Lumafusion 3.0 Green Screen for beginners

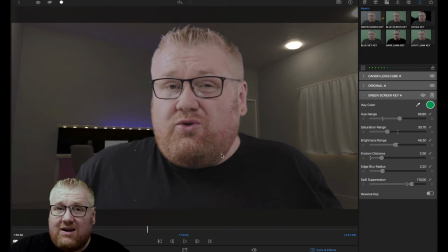(10:45)
you are gonna have some issues up around my hair. But for the most part, this is a pretty, pretty good setup here. Now, I want you to take into consideration also when you're doing your lighting,
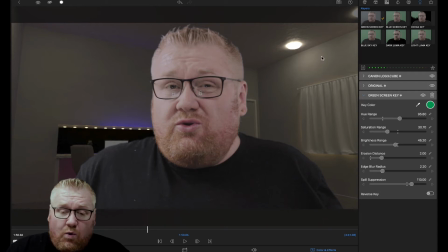(10:59)
that you keep in mind what the lighting is of the picture that's going behind you. So I'm lit pretty evenly here, but I'm lit at a specific uh light level so if this were to be like a
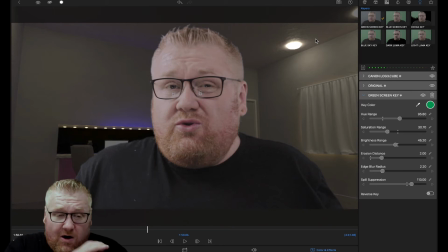(11:16)
really dark room it's going to be very very hard for me to get my face to to really fit in there even here i'm not lit perfectly with this room i'm
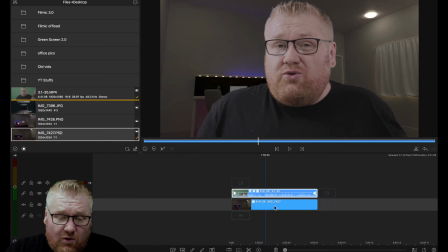(11:25)
gonna have to do some adjustments i mean i have to do some adjustments anyway so let's go into the room first and let's see what we can do here and frame and
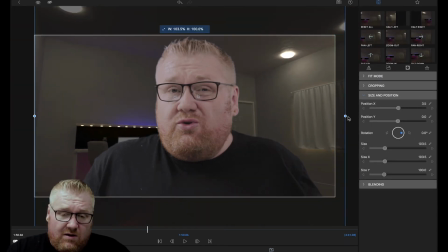(11:34)
fit to try to get a little bit more realistic look to this I'm gonna stretch it out a bit on the sides and then bring the size down just a bit up a little bit or
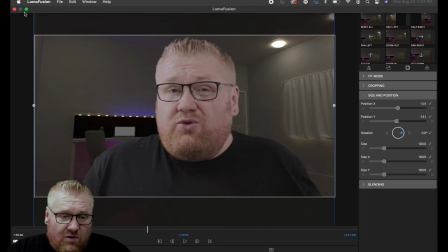(11:54)
down that looks okay again
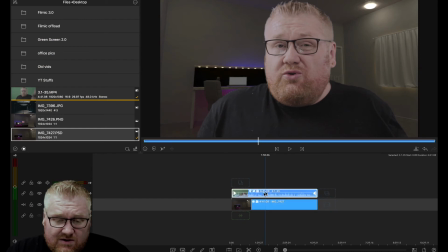(11:59)
not perfect but we're not going for perfect for the tutorial.
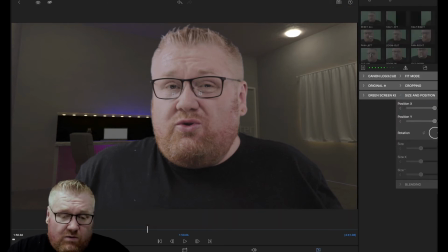(12:05)
I want to try to keep this as short as possible for you.
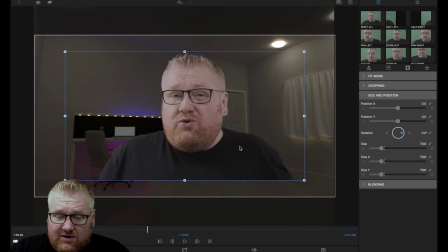(12:10)
I just want to get a pretty good look. Now I can do it like this.
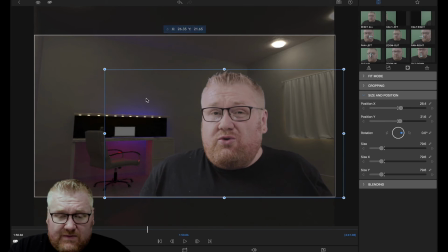Now I still don't like it. It looks fake. It looks like I'm set off to the side.
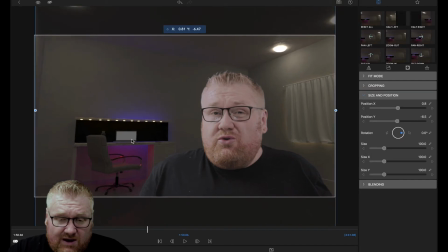(12:29)
So if that ever happens, then again, you just go back into your room and you just adjust the room around a little bit and
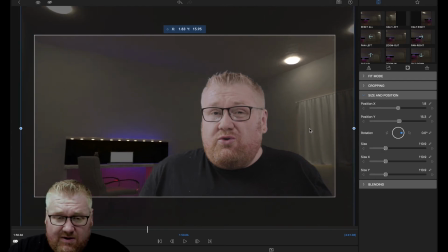(12:44)
bring it up and maybe come down as if I'm standing up higher.
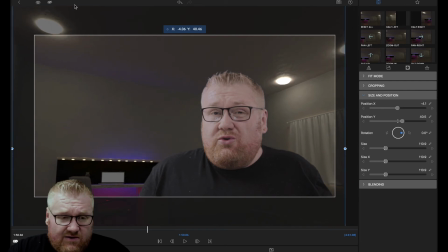(12:51)
How's that look?
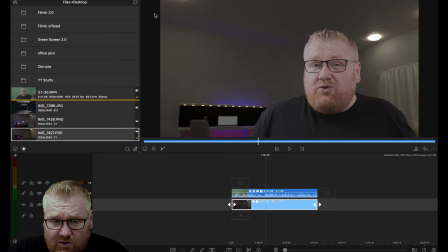(12:55)
That's looking pretty good. I mean it looks more realistic like I'm really standing in there. You have a light coming from here which is creating a light source on my face. It doesn't help that the ring light is showing up in my glasses but that wasn't really and I was using my main lights here to light the screen so I had to improvise a light for my face.
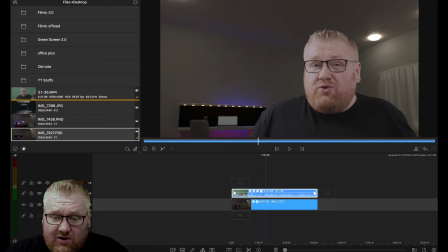(13:14)
I can go back in now into the color and effects on me and
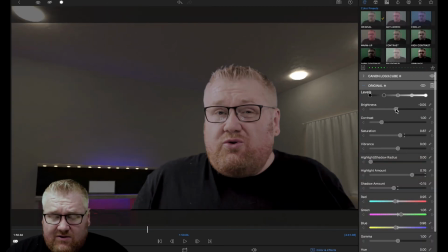(13:22)
kind of play around with that a little bit, pull some of the brightness down, kind of make me match the room saturation. Or I could do the opposite. I could go into the picture of the room and
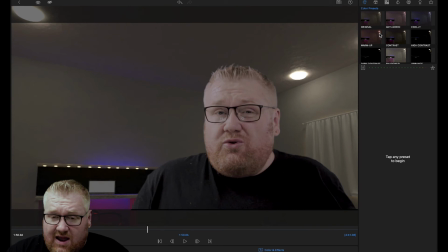(13:39)
I could go into color effects on here and I can you know cool
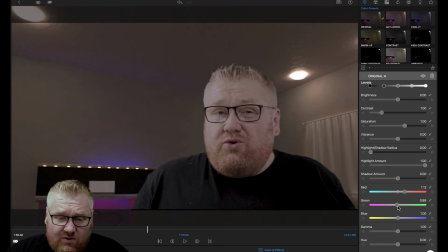(13:45)
this or warm it up make it match very see add a little warmth to it a little bit of saturation out of there or add saturation of vibrance to it just
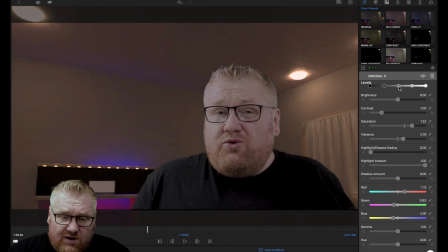(14:04)
being mindful that you are going to be you're working with a picture so please be mindful when you're doing that that as you see there's some artifacts that are now showing up behind the lighting
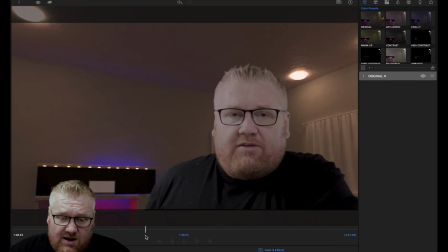(14:17)
okay and we run it and it looks pretty decent we can do a little bit here add a little blur to the background just make sure it's not like over the top you know you want it to look like the background of the photo you don't want everything to be like
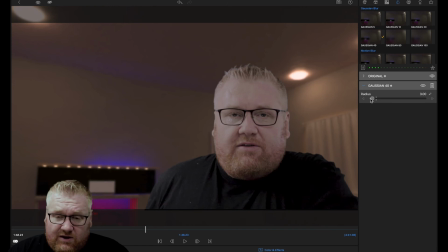(14:35)
perfectly in focus but you don't want everything to be out of control out of focus either and I think that's
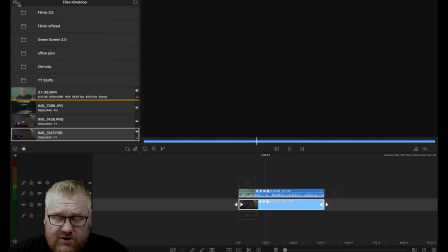(14:44)
gonna do a pretty good job